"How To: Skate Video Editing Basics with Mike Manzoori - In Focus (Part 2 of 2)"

Another useful tool when you're trying to synchronize the footage to the music is to add markers to the music track. That way there's key points laid out before you start even lining up the clips. The way you do that in Final Cut is to find the points in the track that you like. For example, right here we have a distinct change in the music where it kind of goes quiet and then it kicks back in.
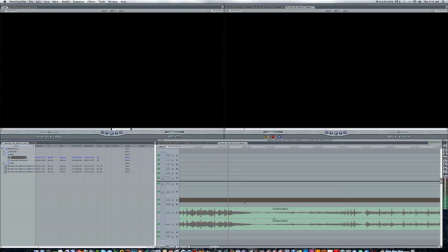So on that beat, if I select the clip, I press M and I get a marker on the clip.
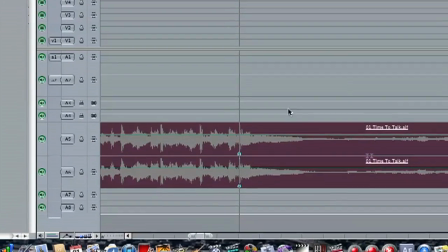If I hadn't selected the clip, the marker would go on the timeline,
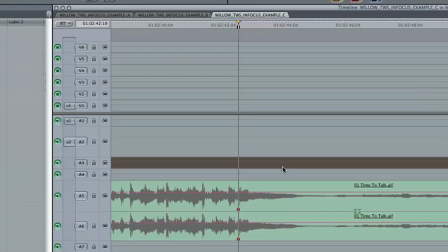which kind of doesn't really help, because if you move the audio track around, then that marker's not going to move with it. So I like to put the markers in the audio track themselves. If you want to quickly put markers pretty much at every beat or every key beat, you can just play it through with the track selected and you click on the letter M as you're playing, and that'll add a marker every time you hit a beat, or hopefully your timing's right and it'll be hopefully synchronized.
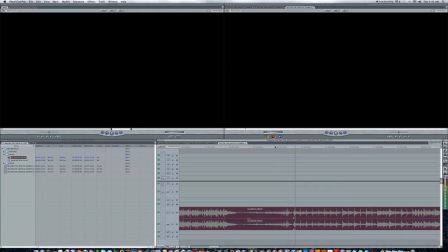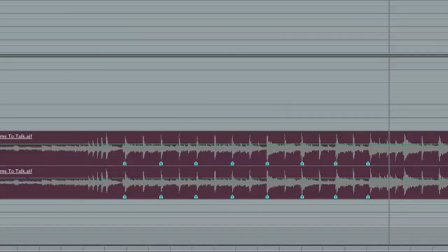So you can see already we've got a series of markers that line up nicely with the beats just by playing it through once. So have fun editing the footage to the music. Getting that all synced up is probably the most fun part of the process. Once everything's timed up the way you want it, the next step is to do some audio mixing, getting it polished up ready for output. The first thing I want to do is make sure that the music track isn't peaking out too loud.
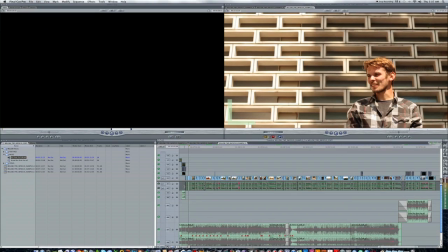So I'll turn off the ambient tracks so I can only hear the audio coming from the music track, and I check over here on the levels to make sure it doesn't peak into the reds.
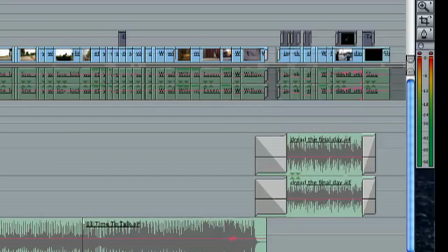If the track was too loud, you can see it peaking into the reds right around here. That's not a good sign. Basically I try and go as loud as I can without it getting too close to the reds. The next step, once you've set the levels on the music track, is to get in and start adjusting the ambient skate noises so they equal out.
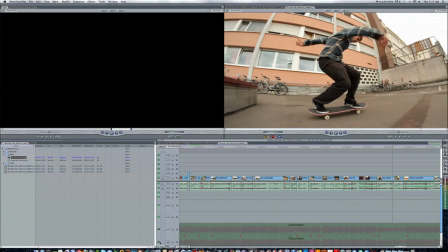In order to make adjustments to the ambient audio or the skate audio, I'll go ahead and turn those tracks back on obviously,
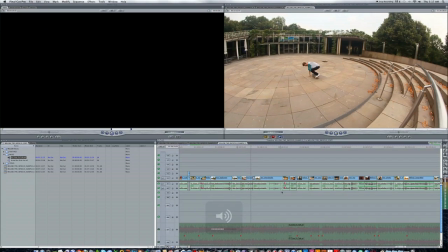but then I'll also turn off the music track temporarily so I can get a good gauge of how it's sounding.
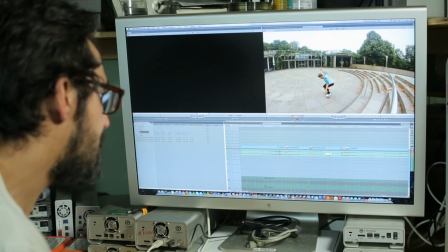Typically I'll probably bring the audio level of skate sounds down to anywhere from sort of
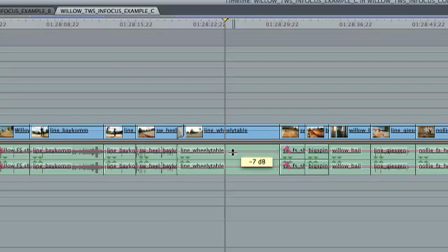-4 to -9 depending on how loudly it was recorded.
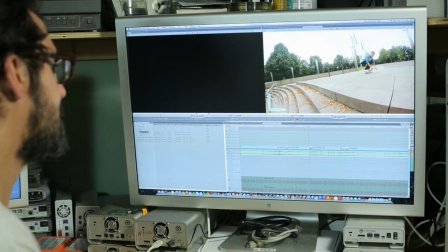And then another thing I like to do when I'm getting in here and doing this audio is to mix the cuts, do a little audio transition from one cut to the next.
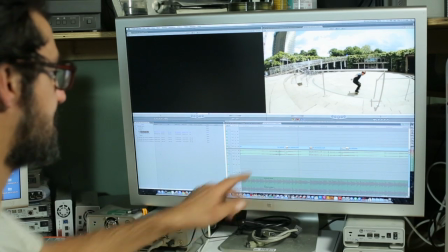You can hear from this good example right here, he lands a trick and then it goes quiet, and then the next trick comes in quite loud and quite abruptly.
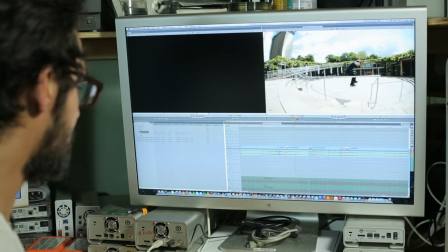If I play it through, you can hear a good example of that.
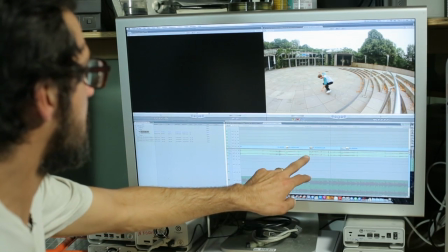So in order to smoothen out that edit, I'll add a little audio transition right here in the middle of the cut point.
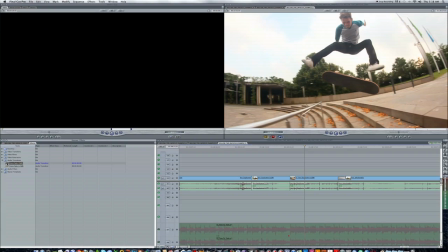To do that, I go to my effects, drag the audio transition over and dump it in the middle of the cut point.
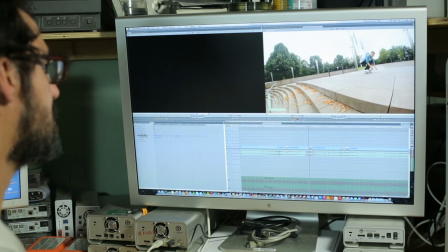This way it transitions the audio from one track to the next, and if you listen through it again,
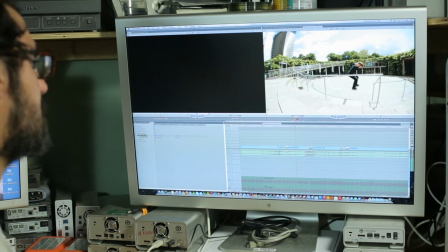it should play a little bit smoother and dissolve from one audio to the next, making the cut point that much easier, actually on the eye I feel, even though it's just on the ear.
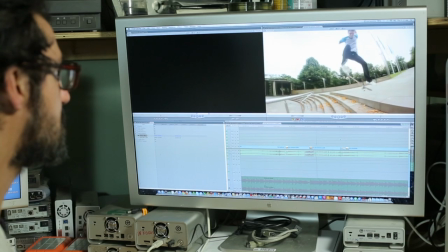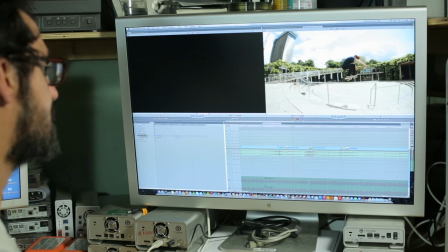So again, you can hear it with the transition.
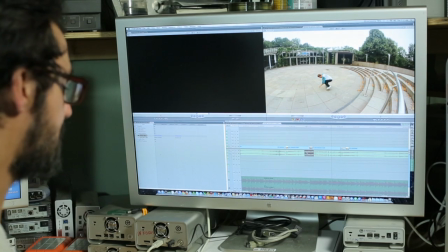And you get a little bit of lead in of the audio before the cut point, so it's nice and smooth, and here it is without the transition.